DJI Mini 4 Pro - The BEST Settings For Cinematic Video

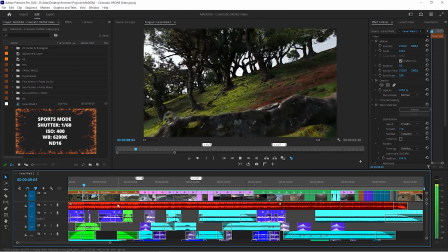In this scenario, I switched to sports mode since I wanted to turn off all the sensors to avoid any correction of the drone.
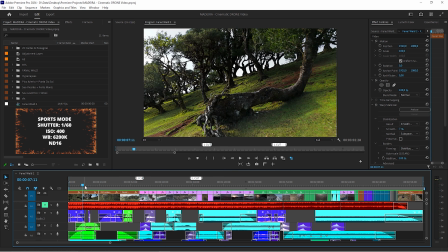I also bumped up my ISO to 400 since it was an overall darker condition.
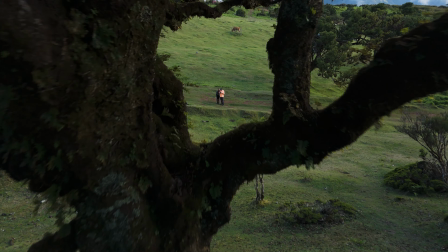If I do shots like these, I always try to stay exactly behind my drone so that I have full control and sight about the path I'm flying.
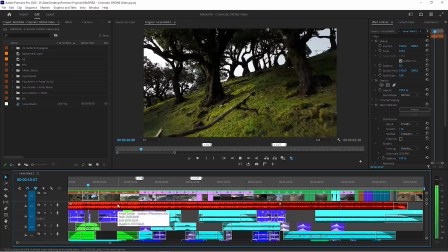This way I can fly really close through or past objects, and I can always make sure if it's even possible or not.
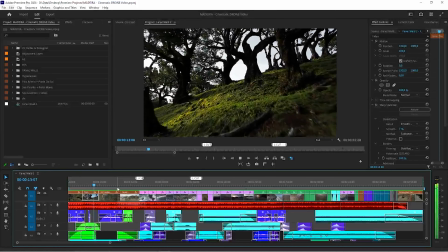These are the types of shots where the most accidents happen, so be careful.
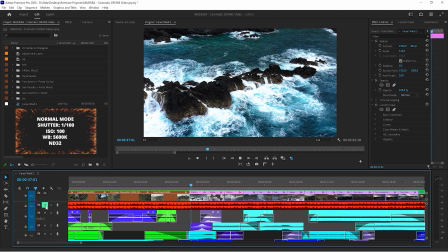In this shot I flew in normal mode and I had to bump up my shutter speed to 1/100
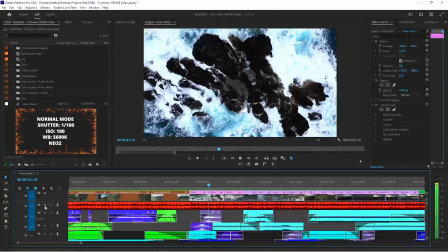since I had my ND32 on my drone and it was still too bright.
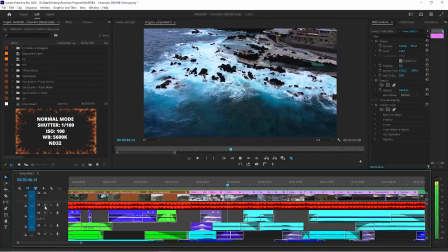If you're flying over water, always check out for birds or seagulls.
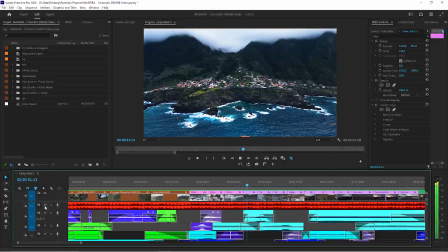The mini drones are like food for them, and 3 of them were already chasing and attacking my drone.
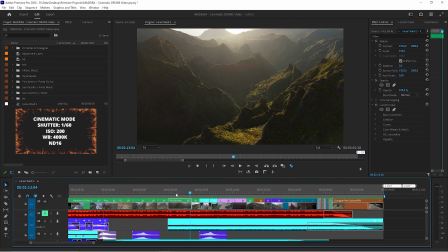Here I changed my white balance to about 4000 Kelvin since it was early in the morning. Shutter was on 1/60, ISO on 200, and all of that with my ND16 on my drone.
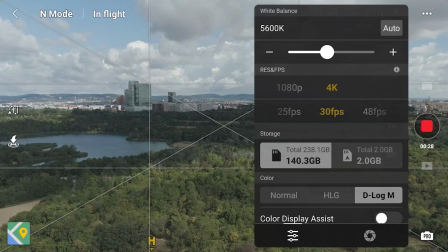If you don't know exactly which white balance you should choose, you can switch to auto white balance for a second and then switch it back to manual.
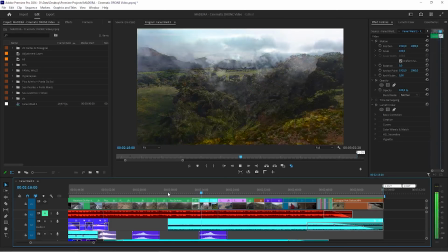If you're still a little bit off, you can tweak your colors in the edit. The more precise you get it done while you're flying your drone, the more time you save afterwards.
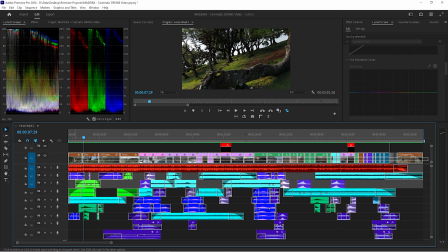So this is what we are working with. There are 53 different clips in my timeline, covered by 65 sound effects, which are all sorted and highlighted with different colors to always stay organized. It might look overwhelming in the first place, but it's not really that complex. If you're getting better as a filmmaker, you might think that you have 1000 effects or adjustment layers going on your timeline.
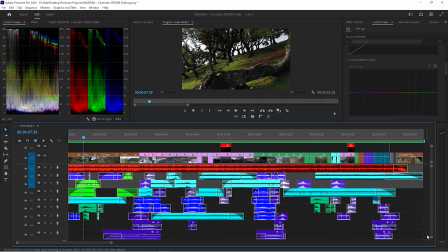But in the end, it's the exact opposite. Sound design becomes more and more crucial, and you just have to stay organized with all the specific colors you choose for all the different sound effects.
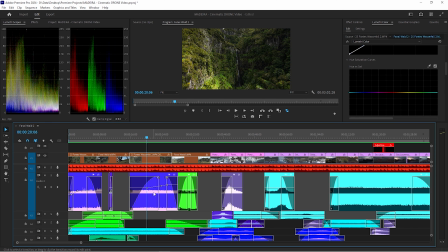What I always like to do is to gradually fade my sounds in and out to achieve smooth transitions from the previous and into the following clips. In Premiere Pro, I just have to press P to create keyframes, and now I can easily adjust the loudness. Let's take this shot of the waterfall for example.
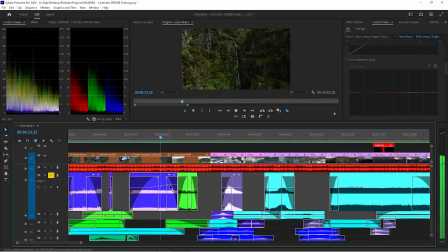Since I'm flying towards it, I gradually made the water sound louder and louder as I'm flying closer to the waterfall. This way I build tension and it matches the overall visual experience.
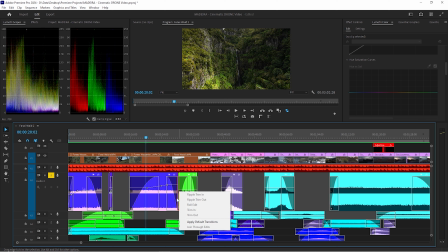Another way to fade your sounds in and out is to use the default transition by clicking right at the beginning or end of a video. If you have the latest version of Premiere Pro, there will already be a sign on your audio track and you just have to drag it to let them fade in and out.
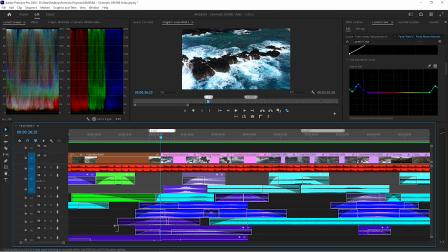Speaking of smooth transitions, I also constantly made use of the J and L cut.
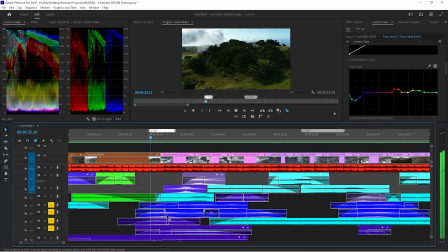Always play sounds before another clip starts to set a little bit of tension for the next clip, which is the J cut.
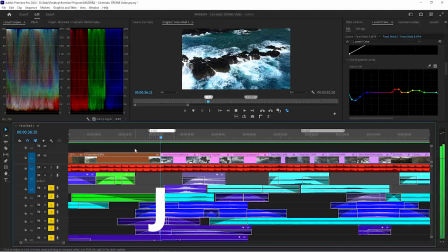The viewer gets curious if he sees a certain scene and all of a sudden he hears different sounds like the wind or crashing waves coming in.
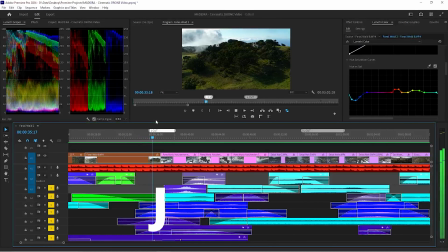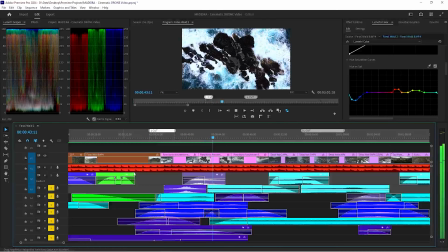The same thing counts for the ending of a clip, which is the L cut. You don't want to hear an abrupt ending of a sound.
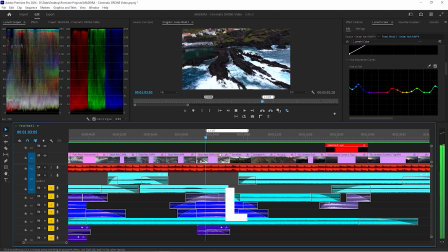This just won't feel right to the ears, and that's why you should also gradually fade them out and find the sweet spot to get a smooth transition.
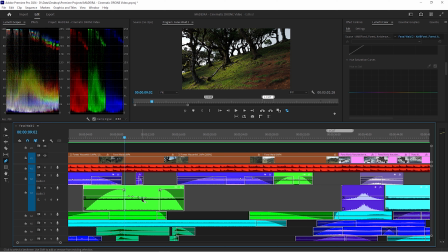To sum it up, if you combine the gradual keyframes, the fading in and out transitions,
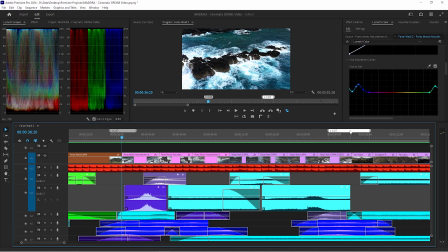and the J and L cut, you achieve really smooth transitions between your audio tracks. Let them play and flow all together, and trust me, this will make all the difference.
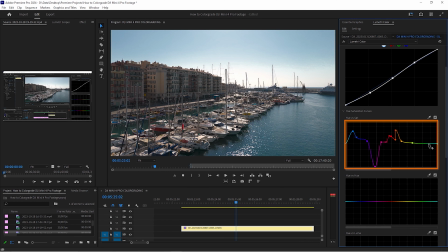Since I already have an entire and very detailed video on my channel, I won't go too deep into this.
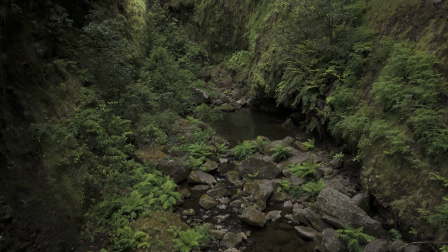However, before you color grade your footage, you always have to color correct your videos properly.
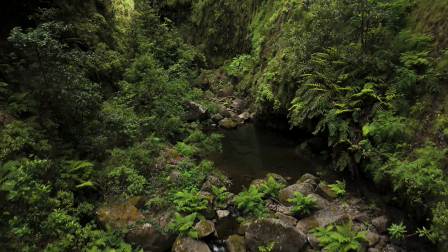This is how it's done.